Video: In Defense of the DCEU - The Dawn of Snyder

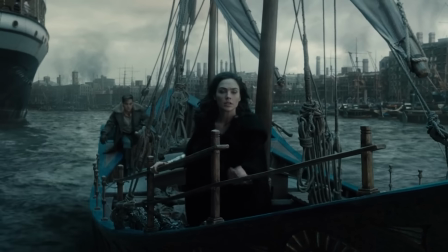[16:28]
It was clear that they were following the Captain America playbook, but it made sense. It didn't disrupt the canon and gave us an opportunity to see more of this world.
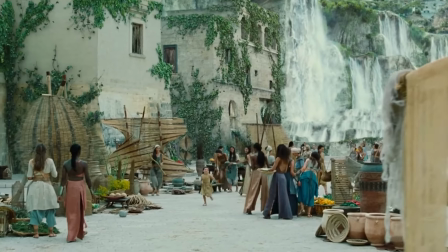[16:36]
And seeing the world was a good thing. The Themyscira scenes were great. Their civilization felt real. The costuming was terrific.
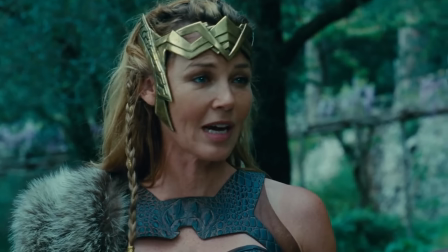[16:41]
Everything about the Amazons worked, including the cast. Connie Nelson as Hippolyta and Robin Wright as NTP set the tone really well.
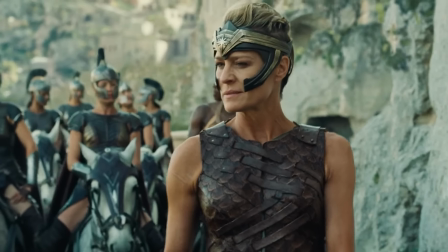[16:48]
And even though looks-wise I got these two confused a lot the first time I saw it, their vibes were very distinct. They helped to support Gal.
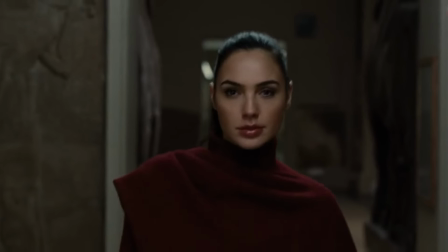[16:53]
Let's talk about her. Forgetting about politics or role in future movies or anything like that, just looking at Batman v Superman and Wonder Woman, Gal Gadot met the moment.
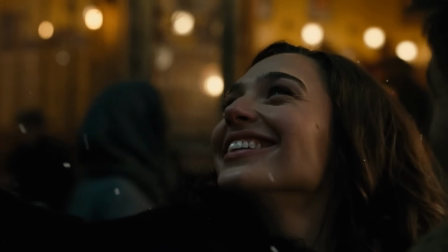[17:01]
This movie meant a lot to people, and if Diana didn't work, it would have been borderline unwatchable.
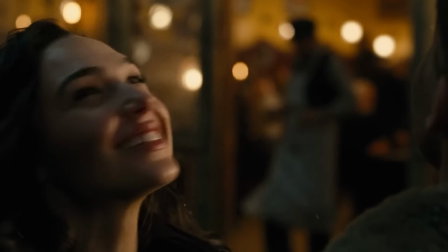[17:06]
So much of Wonder Woman hinged on Diana's charm. She needed to feel strong yet vulnerable.
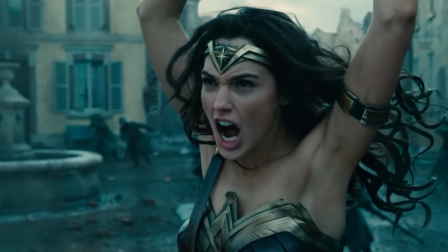[17:12]
She needed to be smart yet naive. She needed to be kind yet brutal. And when you look at Gal's record before Batman v Superman, you can see how this could fail.
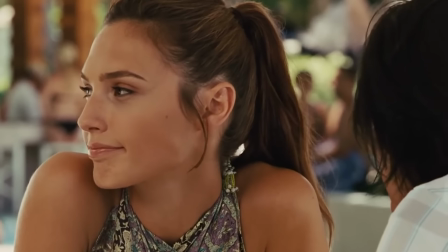[17:20]
Her big credit before this was Giselle in the Fast and Furious movies, a character that was fine but didn't strike you as capable of leading a $100 million blockbuster, but she brought it.
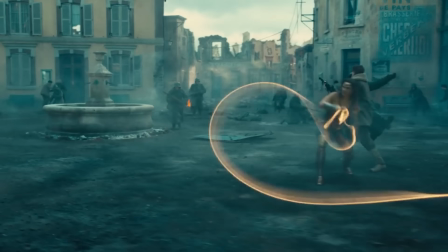[17:29]
Gal's Diana felt incredibly powerful. I'm sure a lot of that comes from the direction of Patty Jenkins, and sure, the big action scenes were iconic, but those little moments,
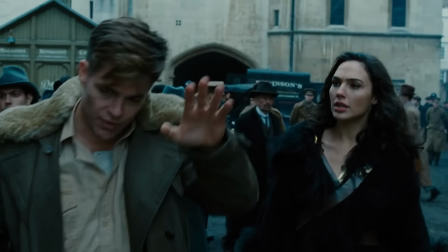[17:37]
Diana and Steve walking around London, or Diana sneaking into the ball to talk to the general,
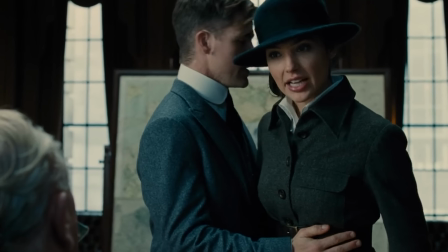[17:42]
those also gave Diana an appropriately otherworldly spirit, and yet, she was relatable.
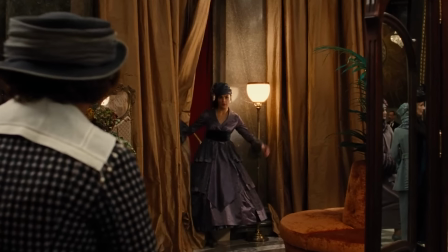[17:47]
I think moments like Diana discovering ice cream or trying on clothes did a lot to ground this character.
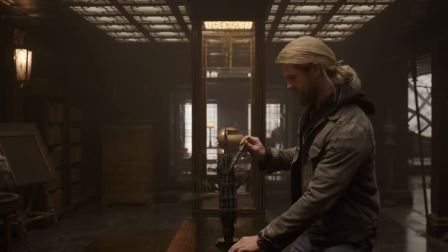[17:53]
That's the kind of stuff Marvel's always been excellent at. Small character-building moments between big fight scenes.
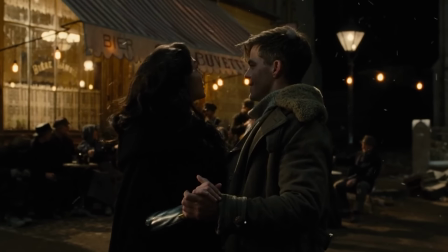[17:58]
And I think the pace of Wonder Woman was able to sustain a good balance between both. Then the other genius move.
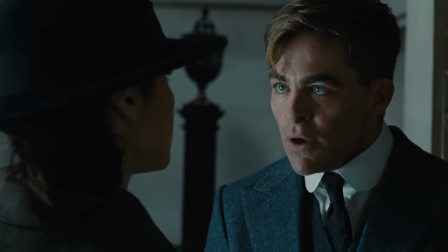[18:03]
Chris Pine basically played Chris Pine in this, and sometimes that is all you need.
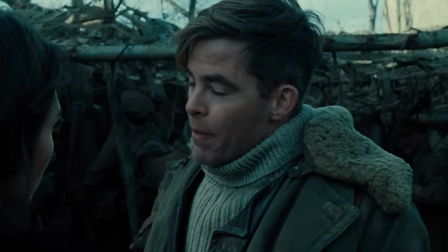[18:08]
He's one of the most versatile of the Hollywood Chrises, able to pull off a standard action hero without losing his humanity.
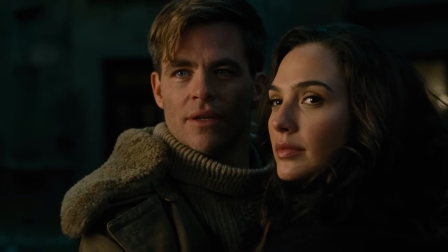[18:13]
And I think Pine's Steve Trevor was the perfect pairing for Diana. He was sarcastic, but not annoying realistic,
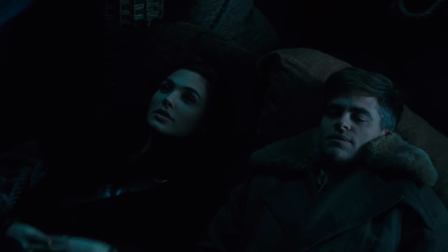[18:19]
but not cynical and his romance with gal really played and these two were pretty much the movie I will say I liked Etta
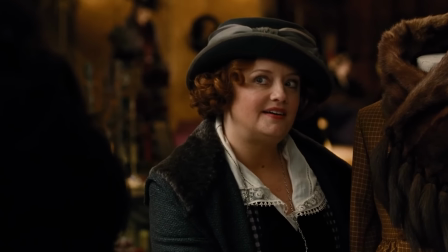[18:25]
Although we didn't really get enough time with her for the friendship to develop the shame because giving Diana a friend Who's just another
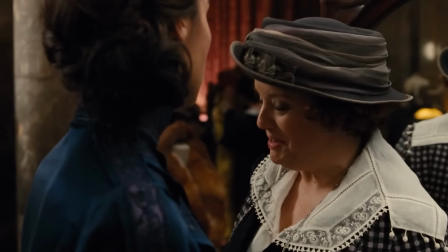[18:31]
person would have helped to develop a new perspective for Diana But these movies can only be so long.
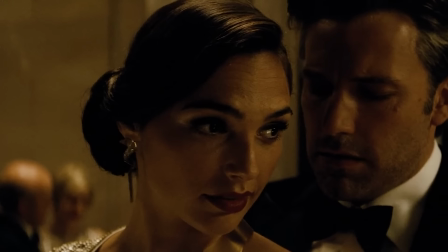[18:35]
I get it speaking of supporting characters I also think Al had terrific chemistry with Ben in Batman v Superman that scene where they flirted felt right off the page Also,
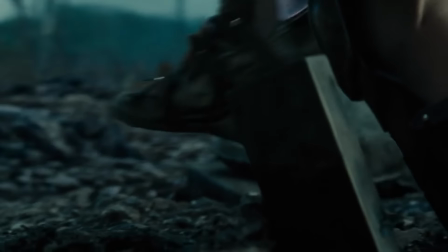[18:44]
can't forget, the Wonder Woman costume was phenomenal. She's always had a tricky costume to pull off in live action.
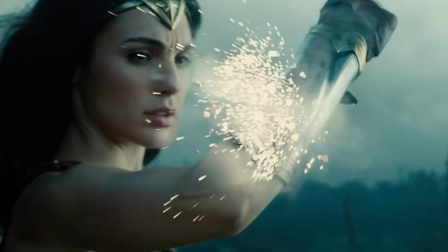[18:50]
Don't believe me? Ask the Amazon pilot. But striking the right balance between function and spectacle was key, and Michael Wilkinson knocked it out of the park.
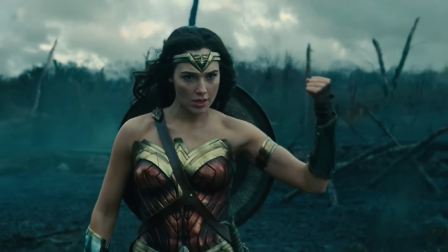[18:58]
It was such a good design that it more or less stayed with Diana throughout the rest of her DCEU run.
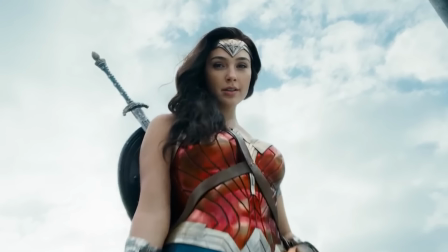[19:02]
Sure, they lost some straps and brightened some colors, but the core costume was always the same.
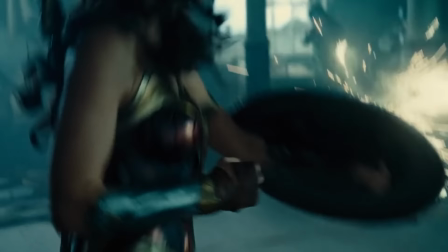[19:07]
Speaking of adaptational changes, the way Diana's powers were integrated into the world was natural.
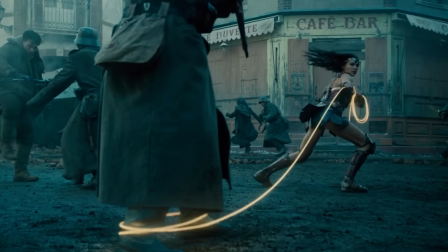[19:12]
She could have just carried a shield and sword, but Diana also fought using the Lasso of Truth and her bracers based on the classic Bracelets of Submission,
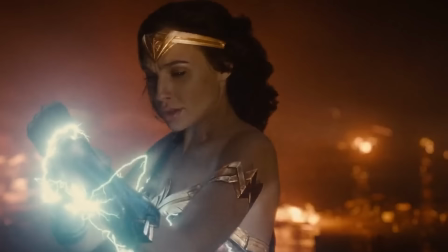[19:21]
and both felt like they belonged alongside the rest of her Amazonian arsenal.
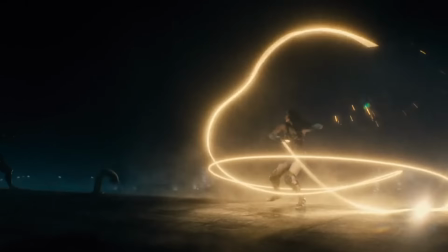[19:25]
One note for the future, while I like the lasso effects during fights, it is cool to see Diana just coil the lasso when she's done.
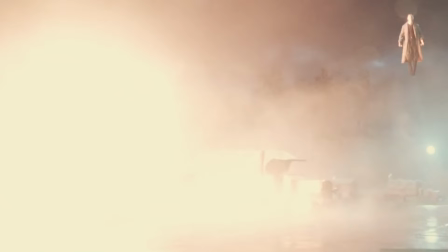[19:31]
It sort of turned into a tendril that just snapped back at the end of action,
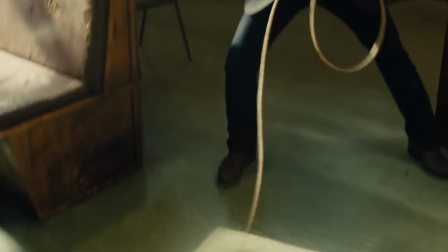[19:35]
but giving it that moment to turn back into a physical object with weight and tension does a lot to ground the action.
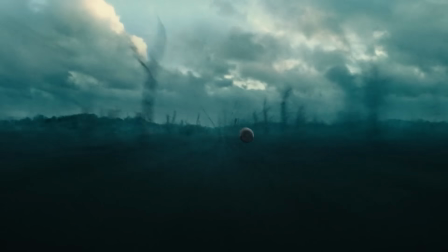[19:41]
And the action scene on the World War I battlefield was electric. Obviously, that one shot from the AMC Nicole Kidman video really stuck around, but all the fighting during that was excellent.
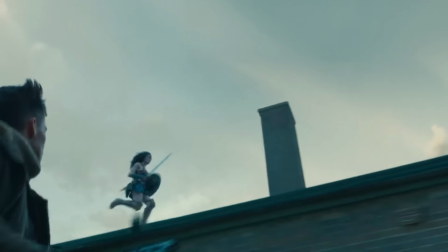[19:50]
Especially loved this shot from Steve Trevor's POV. Helps to really hammer home how unreal all this is.
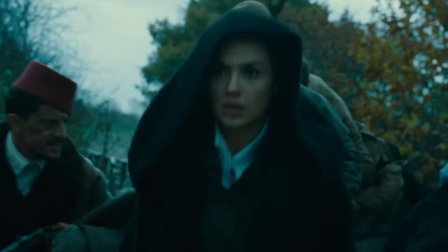[19:56]
Also, I want to take a second to talk directly to Alan Feinberg, Zack Snyder, and Jason Fuchs,
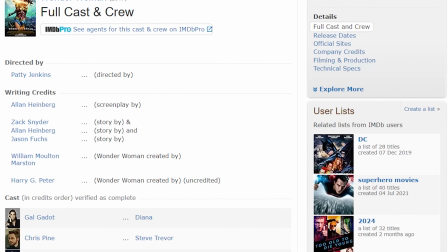[20:00]
who all have story buy credits on Wonder Woman, and specifically Alan, who has the sole screenplay buy credit.
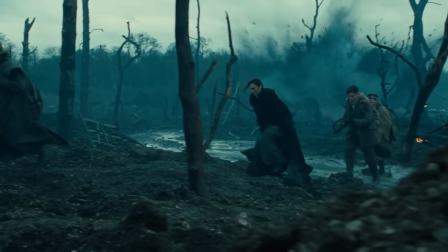[20:07]
Wonder Woman goes into what has been very clearly identified as No Man's Land, And Steve says, This is no man's land, Diana.
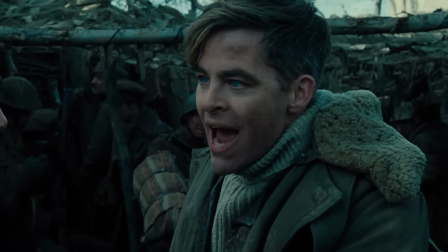[20:14] It means no man can cross it, alright?
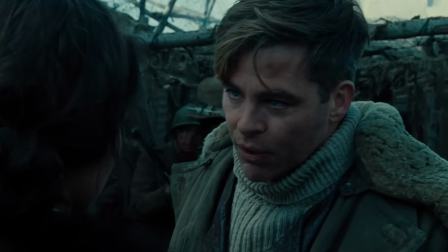[20:17]
Thank you, Alan, Zach, Jason, and director Patty Jenkins for summoning a Herculean amount of restraint and not having Diana say,
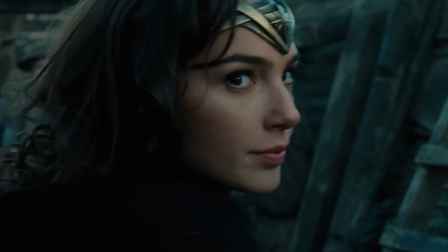[20:25]
I am no man, right before she climbs up. Just thank you. I also love how grimy World War I looked.
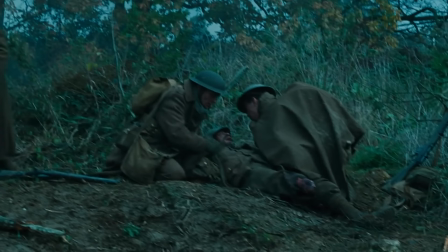[20:31]
It was truly horrific, and they didn't stray away from that to turn this into a rosy action movie. That scene in the trench is rough.